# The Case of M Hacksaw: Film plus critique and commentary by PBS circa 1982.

Whether or not that's determined by something that's natural to humanity, or whether it's something that's imposed on us from outside, is a question that no one's ever going to answer. Yeah, the only thing, I mean, what I would like to kind of put together with that is this next sequence.
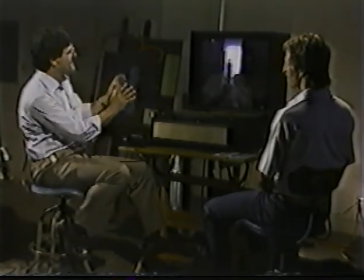She's obviously, the filmmakers have kind of finally got her in the full ecstasy of Vogue magazine.
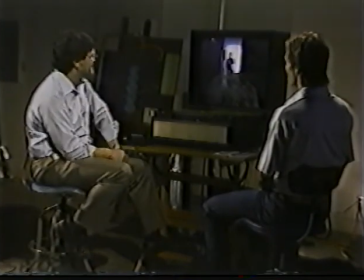And then let's see what they do to us.
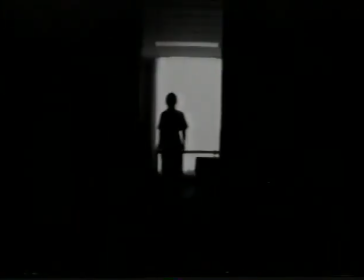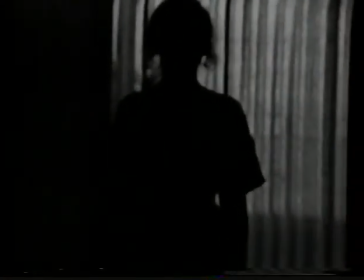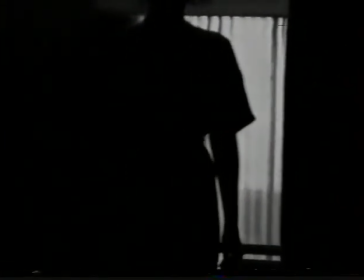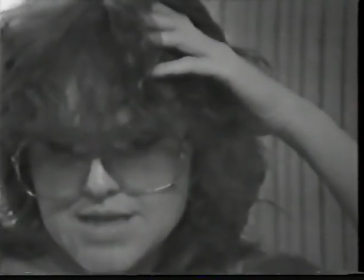Job at the parts store, but I think that means more to him.
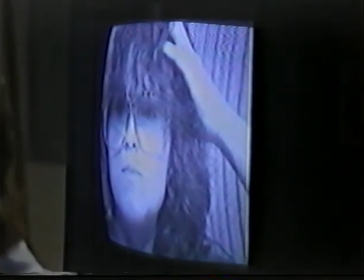I mean, he's interrupted this fantasy, this illusion,
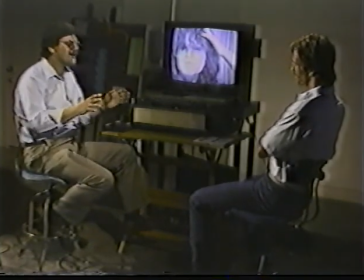with the character almost in a documentary fashion speaking directly to the camera, saying, I know my husband doesn't notice me like this.
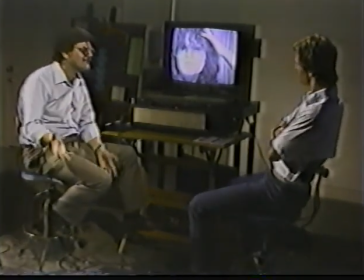He's into cars. Yeah.
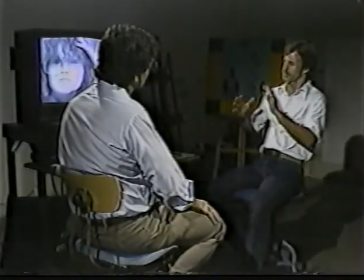As a matter of fact, if there's anything that redeems this piece for me, ultimately, or at least pulls it out of that kind of simplistic, we're all victims of the media perspective, it's these very odd moments throughout the film where we cut away to a space that's not defined.
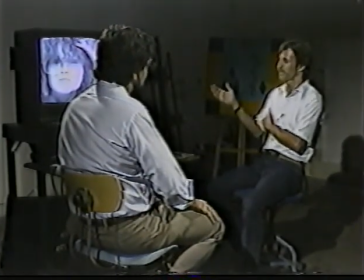And we clearly are dealing with the characters out of character, in effect, commenting on their lives and their behavior and their values. And it does give the piece a rather odd dimension. Now let's take that back to the business of the unconventional form. Mm-hmm. I mean, what would be the advantage of creating a narrative, a story, mm-hmm. in such a way that you have a fantasy, then you have a documentary, then you have, say, a realistic fiction? Why have these multi-levels? That's a good question. I really think that these filmmakers, that Murray and Smith would like us to do in our everyday lives what this character is doing at this very moment, which is somehow disengaging ourselves from all the kind of values that inform our lives and say, why? You know, why do I conceive of romantic love the way I do? Why do I conceive of exclusive sexual interpersonal relationships the way I do? Why do I think of beauty in terms of clothing, in terms of cosmetics, in terms of cars? Yeah, I think they want us to make decisions about those things.
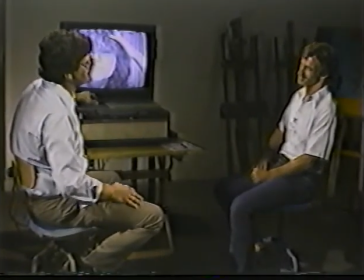I don't think that necessarily they're making pejorative things about some of that fantasy. They themselves are having a great time picturing. Their favorite images may be those magazine images.
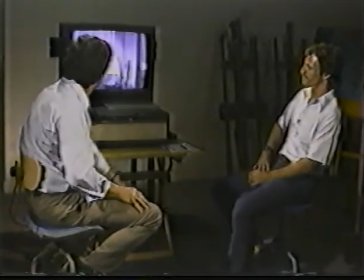Well, let's go on a bit, okay, and talk about that, because there's a moment that comes up here that's, I think, fairly interesting.
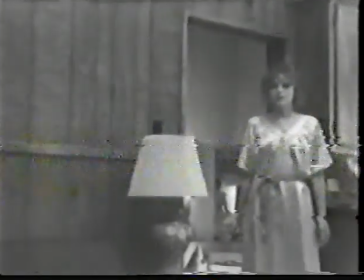It is Brad. He is played by Steve Carter. Goldie, this is my new friend Brad.
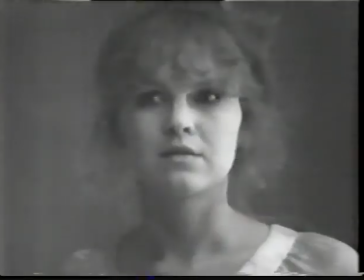Brad, meet my little retainer in Goldie.
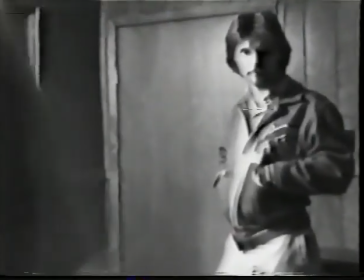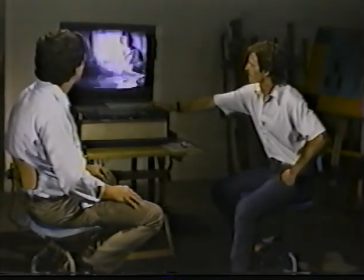Okay, now here we have a shot, if I can get a little better image. A little bit better. Right out of Gentleman's Quarterly, right out of GQ. And, you know, the implication here is that it's not only her image of herself, but it's the way she sees the world. She sees the world as if it were moments out of advertising in a, you know, in a slick magazine that she got for $2 down at the drugstore. She desires, anyway, to see it that way. It seems that way. Now, whether or not, whether or not the filmmakers are reinforcing, you know, our inability to escape the media, or whether they're really genuinely encouraging us to somehow step back and realize how we make sense of the world and how we use the media, how we use love stories, how we use just the trappings of popular culture somehow to make sense of our lives. If we can step back and make sense of that critically, I think we've really accomplished something. Let's go on, look just a bit more.
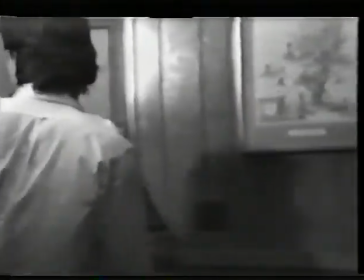Nice crew we got here. Oh, it's all right. Goldie works hard on it.